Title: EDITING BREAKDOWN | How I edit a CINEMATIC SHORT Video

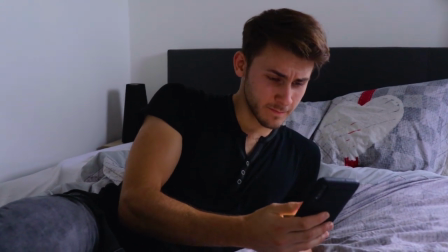No way. And that means you have a lot of work to do, but I mean a lot of work.
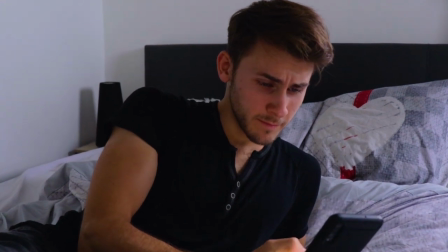So there is only one option and that is getting back to work.
One continuous shot made on this thing right here, a DJI Ronin-S screen stabilizer, whatever you want to call it.
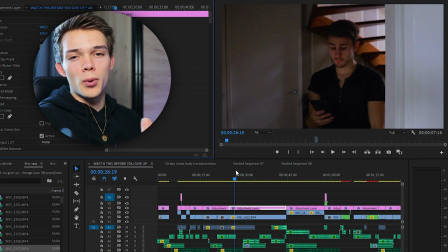Color grading this was a bit hard because I really liked the shot a little bit more bright but because of the last scene it was a bit darker
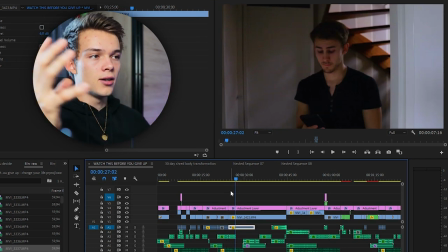so this one had to be a bit darker as well to fit the entire scene the entire sequence and I wanted to properly show the light the phone reflects on his face so I mean it worked out sort of but one continuous shot I think we have like 10 to 15
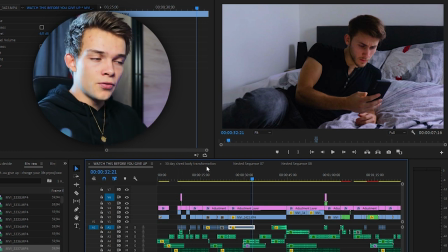takes of this one to get a right or to just get one right because we wanted it to fit the narration my voiceover because of this no
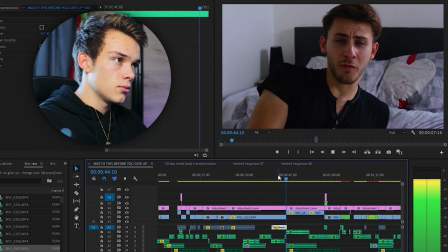way and this work yeah and this was the best one and it still didn't
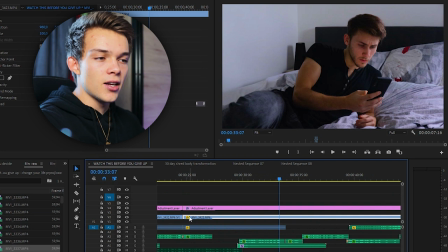have the proper speed so as you can see here this yellow icon I speed
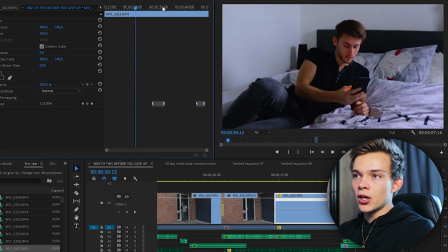ramped it in the beginning it is going 115% and then I let it go slowly into 75% and right before I say
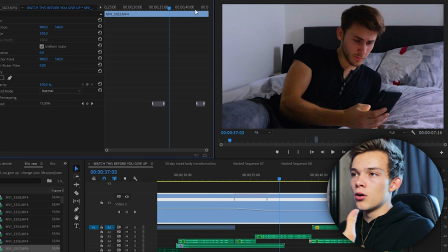something because the mouth has to like properly move with the voiceover I let it go real time at the end almost real time at 97% and then next sequence end up doing five hours of non-stop
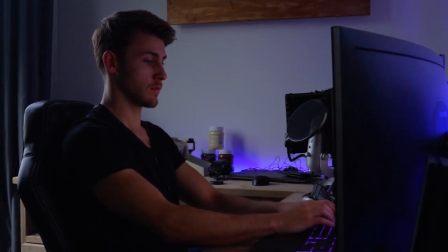reading stuff and writing essays and stuff like that and you realize you're still on page
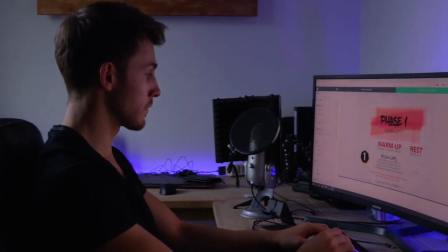17. You also plan to do a workout that day because that's something you really like but you feel tired of all the
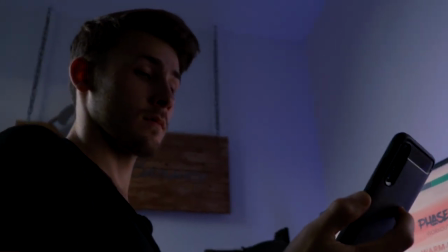work and when you take a look at the clock you notice that a lot of time has passed and That you really need to go to bed.
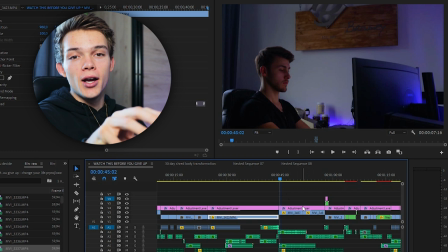Okay, so this shot this first shot Also a continuous shot at least that that's what it was meant to be but a lot of speed
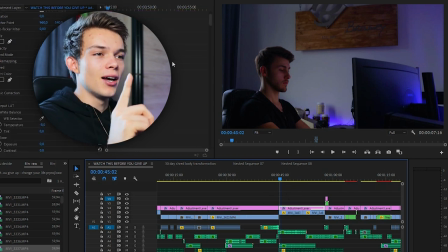ramping done here as well As I just showed you and something else interesting what I did was edit a transform effect and let me toggle that off real
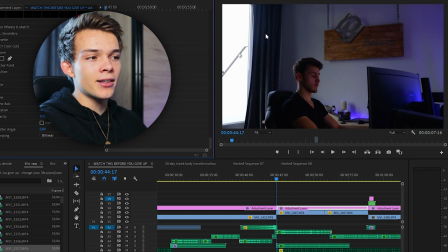quick This is the the real shot the real width of the shot But I didn't like the fact that this was supposed to be Evening or almost evening or whatever.
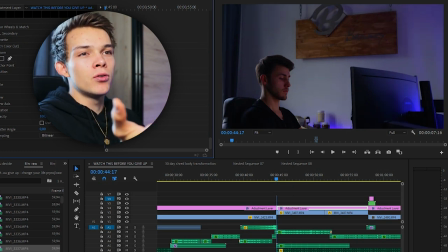Yeah, it should be evening because he's going to bed But this was way too bright so I had to zoom in but then slowly zoom out until we
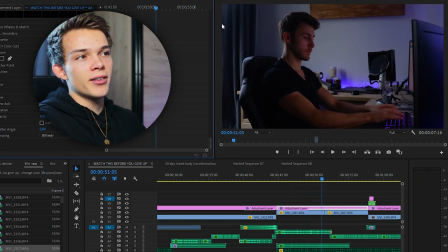really I still got to the right width you can still see a little bit of the brightness there But it didn't really matter because I
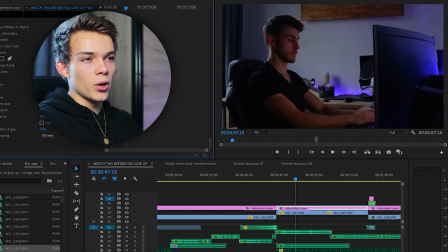mean it's a YouTube video But it also gives this cool effect where you see that the walls warp and stuff like that so
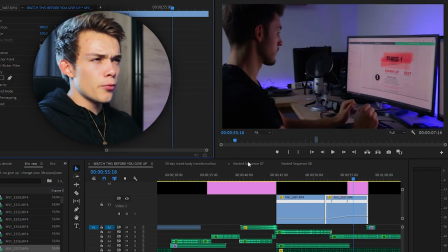This shot was also slowed down a lot and then smoothly went to 77% and then this happened Same thing as with the other shot.
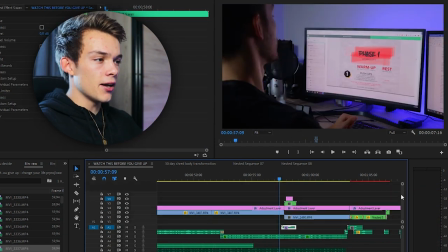I masked it I added that other thing the blur No,
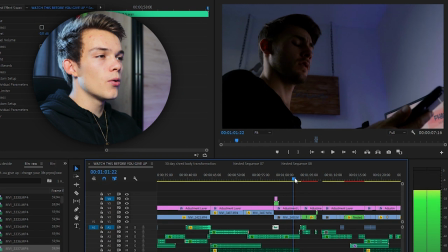so and also a nested sequence so I could properly mask it out also an insane amount of takes of this one This is the right one.
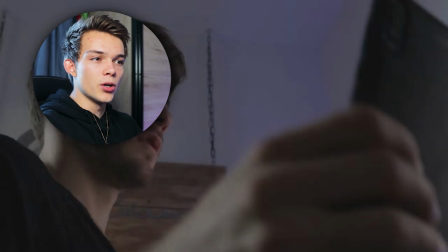He puts it on the camera. You can hear it real real BAM I need to go to bed
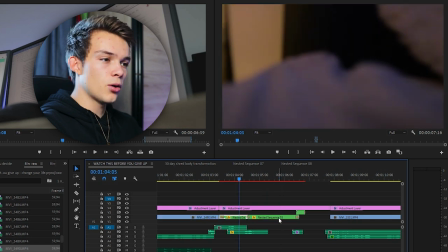What's happening there Plenty nested sequence nested sequence nest there's a warp stabilizer in here also warp stabilized
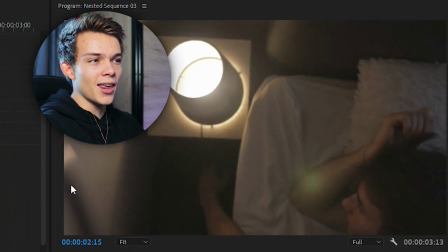Normal shot you can also see something coming in the screen here. This is I think my external screen But because of the warp stabilizer,
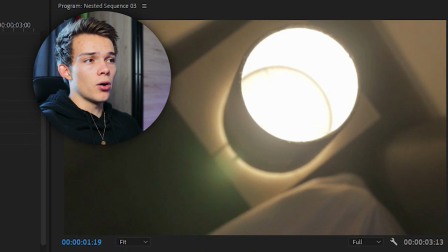the shot looked a lot smoother and it already just got rid of the, well, I think I changed the bit.
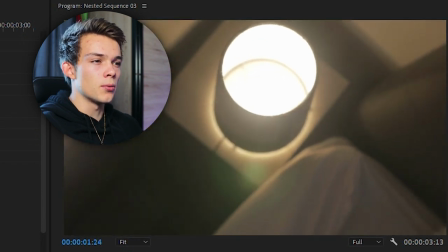Changed the position a bit, but it makes the shot a lot smoother. A little bit of a fade here, so it looked like this.
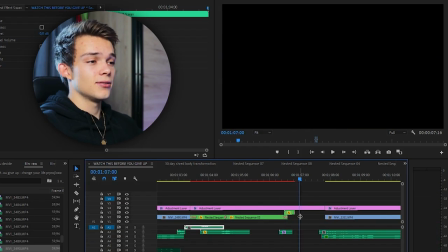Continuous movement, sort of. And then this. Can you see that? I don't think a lot of people saw that. I probably should have let it go for a little bit longer. But I mean, like I said, they don't have a lot of time. It's an individual light. I like, I, I keyframed that out.